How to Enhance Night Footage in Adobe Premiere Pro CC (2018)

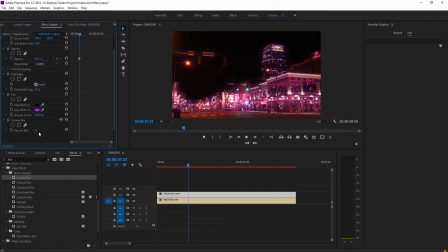And now we're basically just adding a little bit of light to the scene. we can lower the blur a little bit more if you go to zero it looks very like sharp and you don't want that you want it to be a little bit blurred so that again we're creating that ambience to
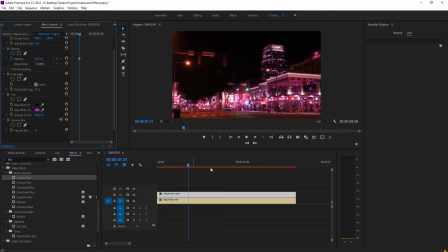it so right about there and then maybe like 83% on the ambience there and let's let's take a look at that right now and that's looking pretty good
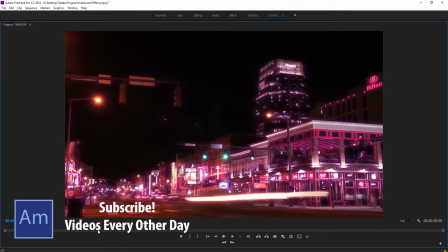that looks it gives it a definitely a sort of different feel to the footage for example if we turn this off and on you
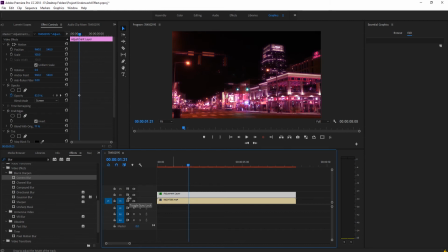can see there's a whole different feel it feels a whole lot more you know fun and lively nightlife sort of stuff now we can do one more thing if we hold the alt key and drag this up what we're doing is essentially making a copy of it now I want to do is we want to go into the camera blur and we want to go ahead and delete the camera blur off of it and then we want to go
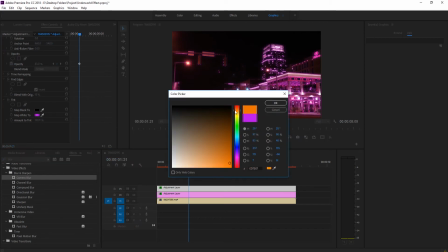into the tent and want to choose a different color something that accents it may be like an orange something that's you know sort of different than
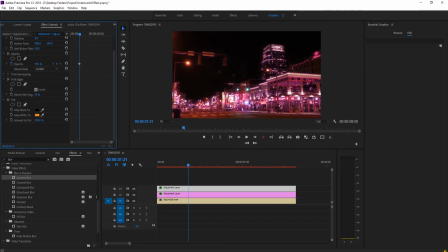this color we want to apply that and we want to lower the opacity down a ton so this is without it at all. And let's bring it up just a little bit. And what are we doing here? It's a very subtle change, but we're kind of adding a second dimension to this. So instead of it just going straight purple, we're adding this sort of offset to it as well. A secondary scene, a color in the scene.
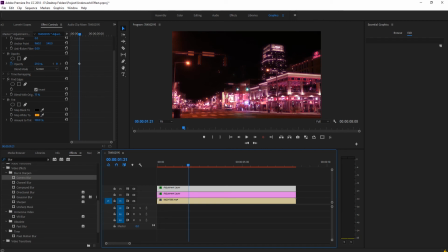This works really well when you're trying to choose colors in the scene. So for example, the purples and the oranges work pretty well in the scene because there's a lot of red signs and these sort of orange streetlights. And then this red up here, this red up here. So it all sort of works because if we, you know, if we tried to do blue here, it would make it look a little unnatural because there isn't very many blue signs.
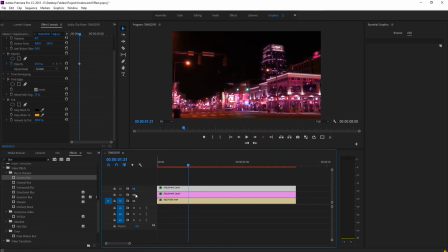But we add that purple in there, it grabs all that reds and it makes it look a little more realistic. However, there was still a lot of yellow in the scene. So when we add the orange and the yellow back in, it again, it just adds a little extra detail and it makes it look again,
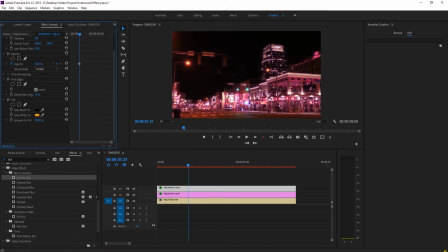just slightly more realistic and sort of more in tune with the scene. And we can of course keep messing around with these things. Maybe if we blended it with the original just a touch more maybe that would make it look better worse just sort of go around with this but overall
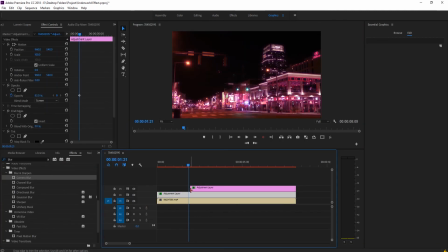that is the effect that is what we've created right here let's go let's drag these right here so we can sort of see a a
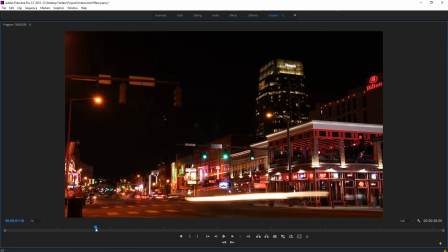before and after so you can see before it looked you know pretty just standard but after this we've kind of enhanced it we've made it
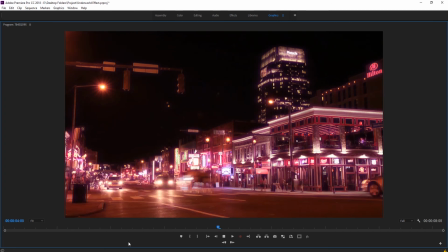look a little bit more like a lively night scene we've given it that little bit of ambience that makes it look kind of neat and if you don't
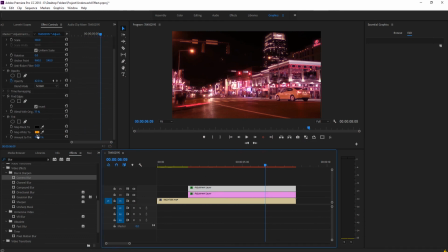want to go with a color you can also just choose just stick with the white on here as well that's that's perfectly fine so for example if you wanted if you didn't want to be this stylistic you could go with the white here and back this off you need to back it off a little bit more
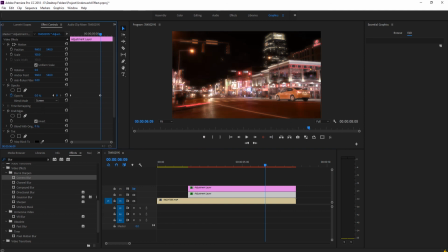right down here and blend it with the original some more and you could sort of go with almost like a New York City at night shot is what this kind of reminds me of but overall you can sort of control this however you want to control this and you
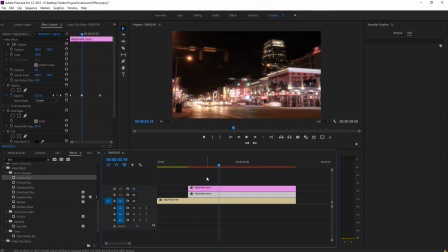can add the different layers and aspects to it but that is how you create or you enhance night footage uh this i love doing this sort of effect it it really does just make it sort of your style and however and make it fit whatever mood and feeling that you want it to fit thanks everyone for joining me if you have any questions or comments go ahead and dump in the comment section below or on our
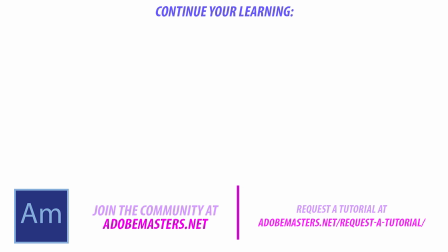masters.net if you want to move it is similar this one go to the subscribe button make a video every other day on adobe related products and until next time guys see ya